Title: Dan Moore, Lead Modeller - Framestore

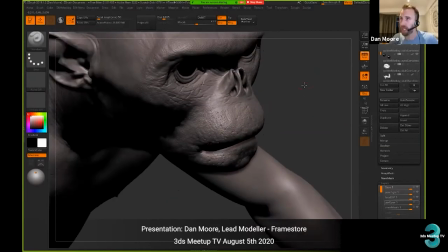[16:41]
In some cases, we'll actually take a kind of very
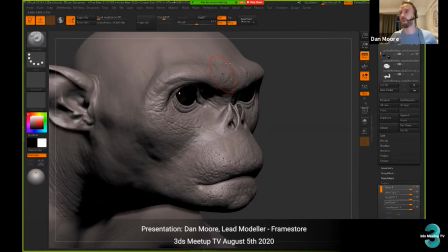[16:48]
a small kind of dot, almost like an occlusion render from the base of the groom, and then we'll use that as the kind of poor detail to kind of really bed
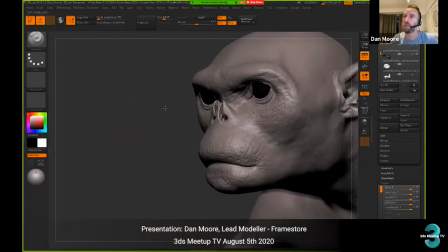[17:01]
the fur into where the fur starts to grow, basically.
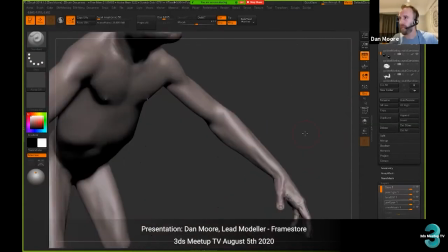[17:08]
We obviously is mainly covered in fur, so there's kind of not,
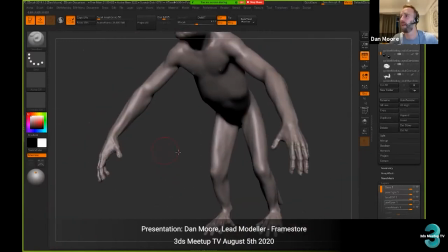[17:13]
we try as much as possible not to kind of burn time where it's not used, but there's several moments where you now see his hands,
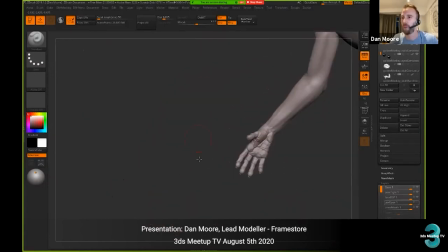[17:22]
so then we kind of push a little bit more detail with some of that extra reference into the hands to make sure that they kind of hold up. This is probably missing a fine layer of detail,
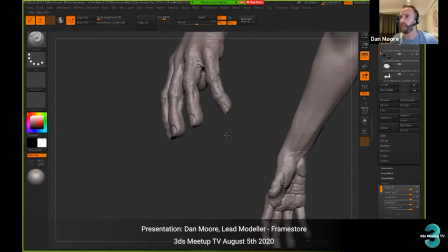[17:35]
where I think they probably in texturing would have added things like fingerprints and stuff
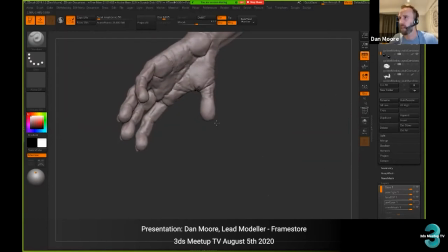[17:45]
from texture XYZ or surface mimic as their kind of
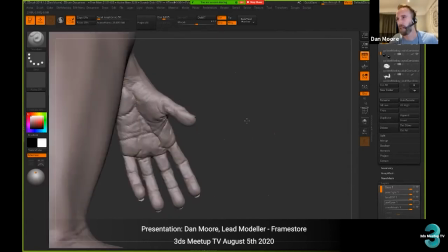[17:56]
the reference and the utilities to kind of build out all these extra details.
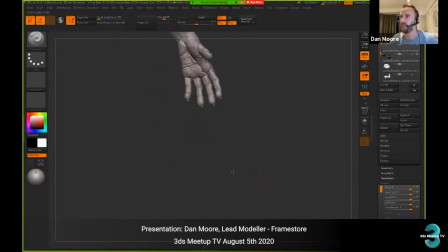[18:01]
So we try, the more we see, we find a shot that kind of shows the area that we need extra work in, and we try and up that.
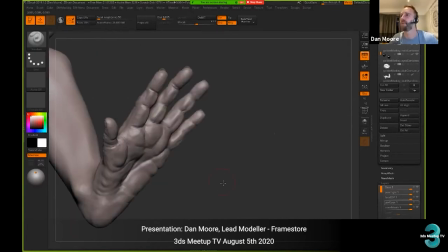[18:12]
I'm guessing the feet didn't get quite so much love.
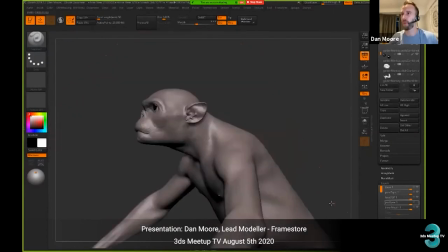[18:20]
And then obviously, he kind of, we have a few shots where he starts to scream at the camera, and so we kind of try and
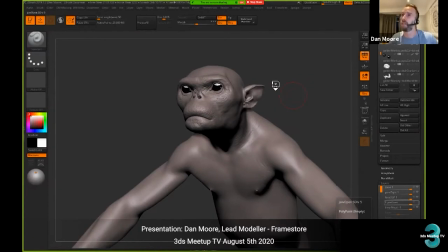[18:31]
hopefully this opens. Where's the way?
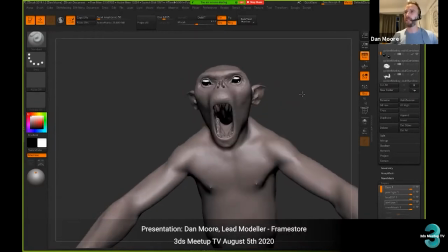[18:43]
Yeah. So I was quick saving at the same time, I think.
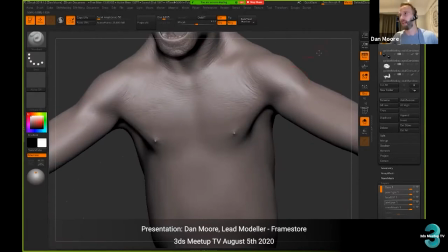[18:49]
So we will then kind of go in and make sure that we've got appropriate detail
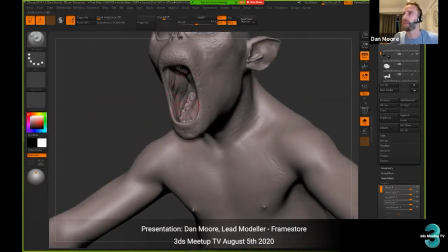[18:53]
for the sculpt of the gums and the sculpt of the cheeks to make sure that they kind of catch the light nicely.
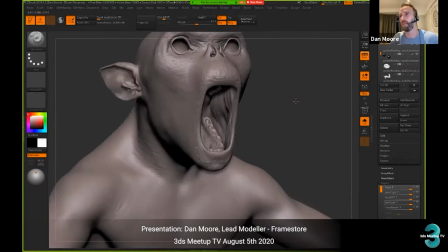[19:00]
The shape will have come from shapes that we've been using in animation.
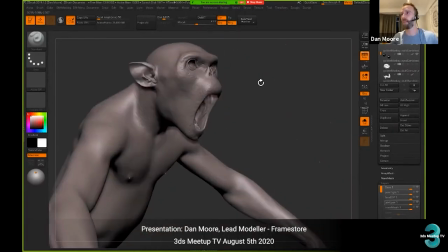[19:07]
That kind of all those details then get kind of pushed back in and used and modulated in LookDev as much as possible.
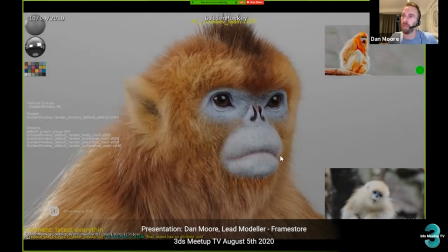[19:17]
And the final result looks like this. We can see that hopefully the fur is kind of consistent with the detailing. The areas that we do see through are actually
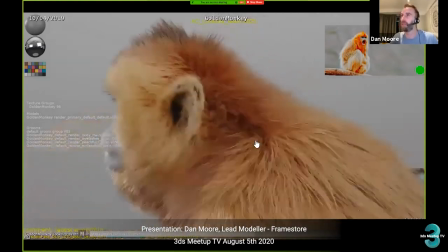[19:35]
have been detailed to an appropriate level for how close they're seen in the shot.
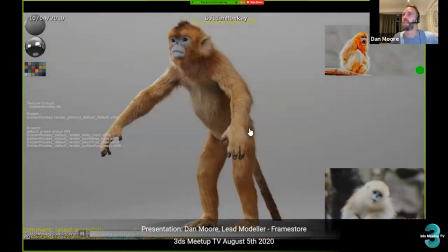[19:42]
Try and catch it halfway through the turn. Like I said, the a lot of the reference, the eyes are basically totally black.
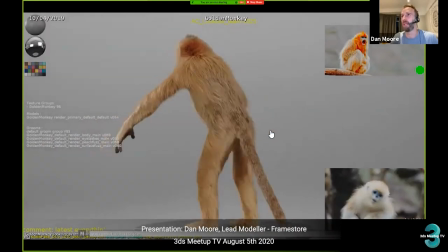[19:51]
So actually we wanted to get a little bit of kick of that caustics in some of the shots.
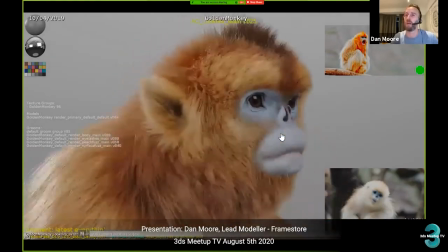[19:58]
You know, in some cases it actually works quite well that he's kind of very
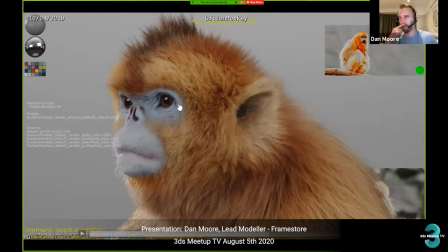[20:04]
black-eyed, because, you know, he's got this kind of slightly psychopathic feel to him.
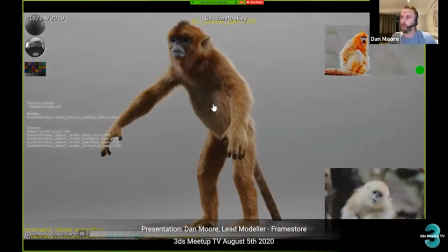[20:11]
So yeah, we tried to make sure that we could actually get some warmth into him at some point. And you can see the kind of detail that the fur and the overall groom has gone into as well.